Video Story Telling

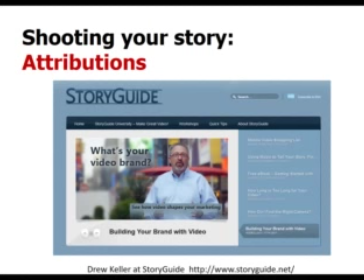[12:24]
I've included some of his key learnings in this module.
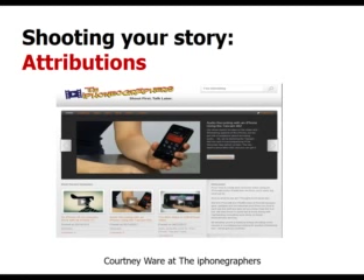[12:28]
I've also included some videos from Courtney Way, who discusses how to make a video using an iPhone.
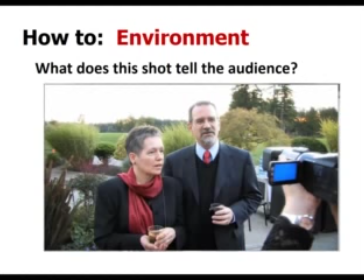[12:37]
Let's begin with how to shoot your video. Remember that the environment is part of the shot, just not the audience.
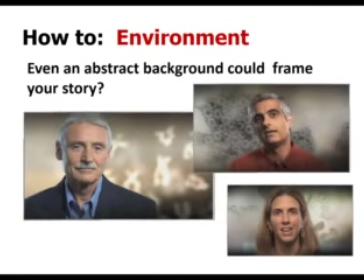[12:45]
What's the background here, and what is the story telling you? How about the background here?
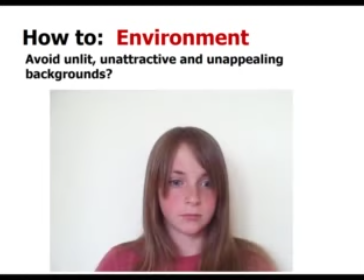[12:52]
What does the background tell you? And how about here?
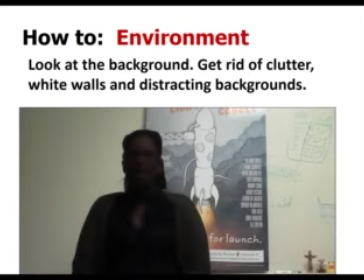[12:56]
Is the background appealing? And how about this? Okay, I think you're beginning to get it. In the next slide, Drew talks about some camera basics: focal length, camera height, and the rule of thirds. Your audience passes judgment on your message before you even open up your mouth. Hi, my name is Drew Keller, and the environment tells part of your story. And where you set your video is a critical choice in the process. Because you see, the setting is in essence a character, a part of your story, and it gives your audience important cues. Cues like social status, values, interests. It tells your audience whether the person is organized or chaotic. The location adds credibility to both the messenger and the message. How you use the camera also gives cues to your audience so that they know how they should feel about your messenger. One consideration is, well, how do you frame your subject in their environment?
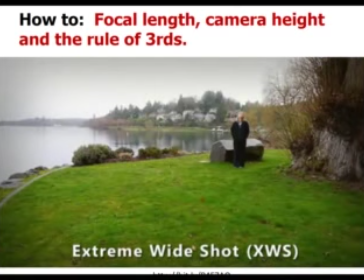[13:57]
Where the camera is placed in relation to the subject greatly affects the way the viewer perceives that subject.
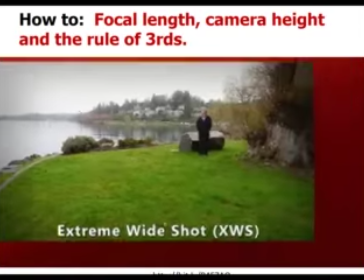[14:04]
For example, an extreme wide shot is generally used for setting a scene. A wide shot shows the entire person or building.
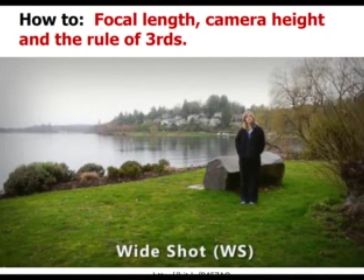[14:11]
It's intended to place them in relation to their surroundings. You're giving a general impression rather than specific information.
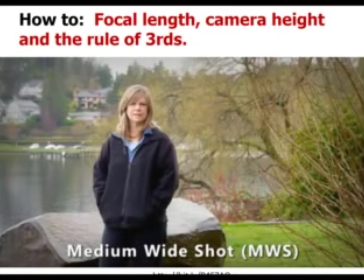[14:20]
A medium wide shot balances the subject and their environment. Sometimes called a cowboy or an American shot, it conveys context between your hero and location.
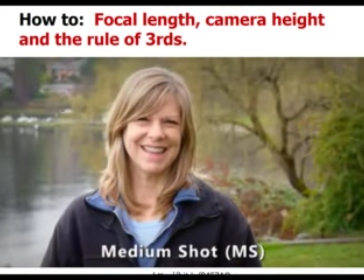[14:31]
The medium shot is just that, neither close nor far away. Medium shots are great at showing body language and can be used to represent importance and power.
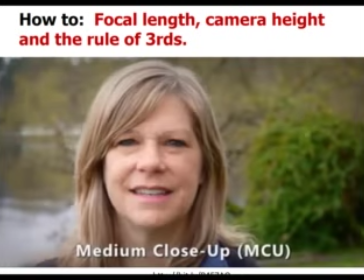[14:41]
The medium close-up is what you're likely to use most often.
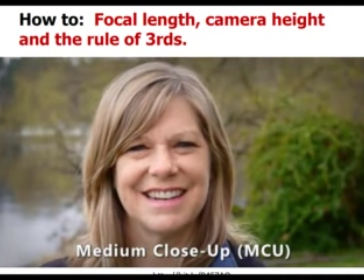[14:45]
This reduces the importance of the background, the subjects not competing for attention with their environment.
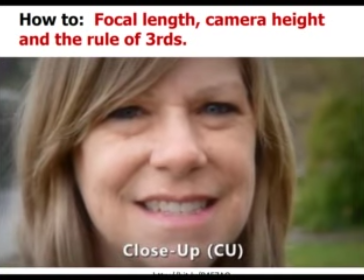[14:51]
With the close-up, you tightly frame a person or an object.
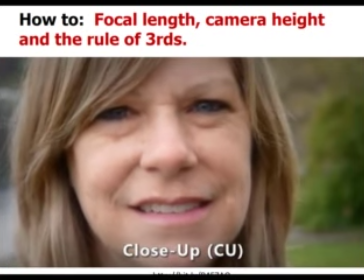[14:54]
The shot is most often used when your subject is emotional or describes an intense personal event.
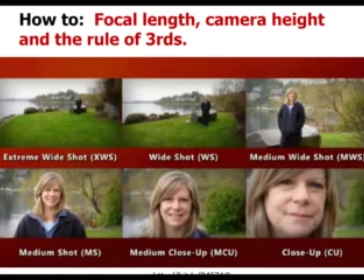[15:02]
The closer you frame your subject, the less importance you place on the environment. Another important consideration is the height of your camera in relation to your subject.
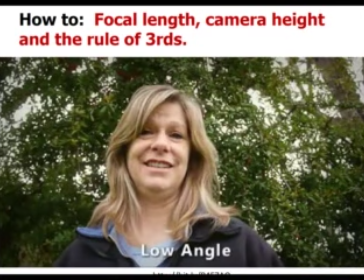[15:12]
There's a psychology to camera height, and it shapes your intended point of view. Viewers interpret meaning in the camera's eye level. For example, a low-angle shot makes a subject look powerful or threatening.
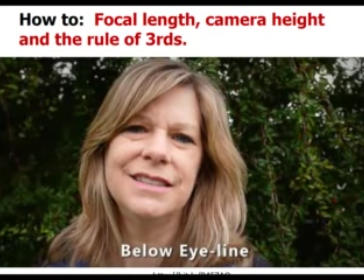[15:23]
Even moving the camera so it's only slightly below your subject's eye line will have an effect on your audience. Set the camera low to make someone seem important. Unfortunately, it's not always an attractive shot.
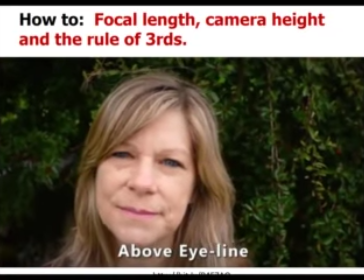[15:35]
Shooting down on a subject is more flattering, but it diminishes their importance to the viewer.
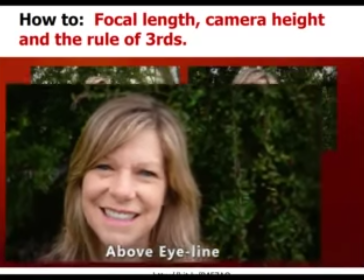[15:40]
This angle gives a message that they have less power or are vulnerable. A high-angle shot makes the subject look very small or weak.
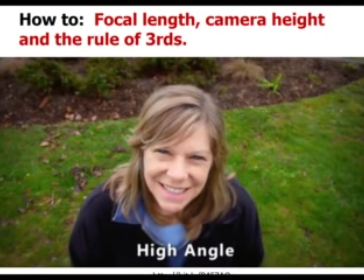[15:48]
Think children or pets. Most every parent shoots their kid from this vantage point.
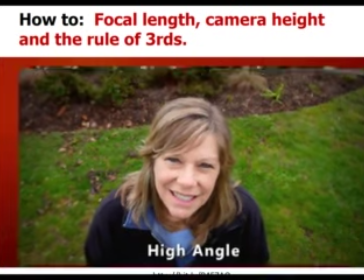[15:53]
Generally, the best height for shooting is the subject's eye level. The third consideration is how do you place your subject in the frame, centered or off-center?
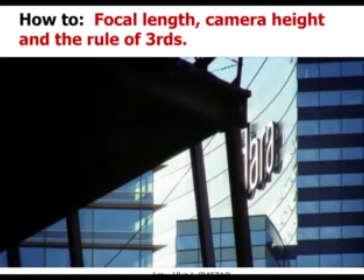[16:04]
Off-center is guided by something called the rule of thirds. It's the foundation for well-balanced and interesting images.
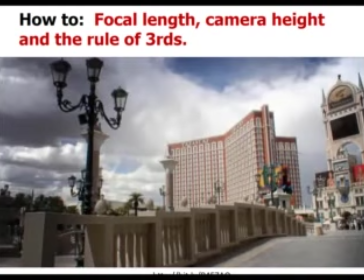[16:11]
Sure, it's a formula, but it's a good place to start to increase the visual interest in your story.
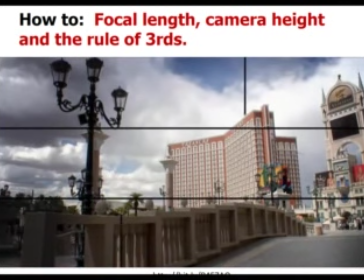[16:17]
So what is the rule? Imagine your screen is divided into thirds, horizontally and vertically.
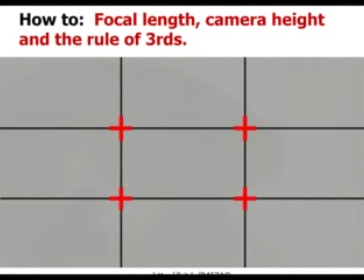[16:23]
Think tic-tac-toe. The intersection of these imaginary lines suggests 4 options for placing your center of interest.
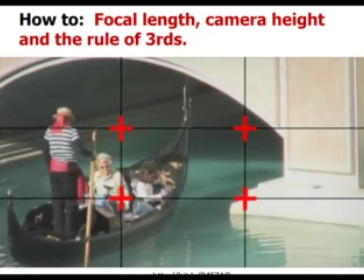[16:30]
It's a simple rule, really.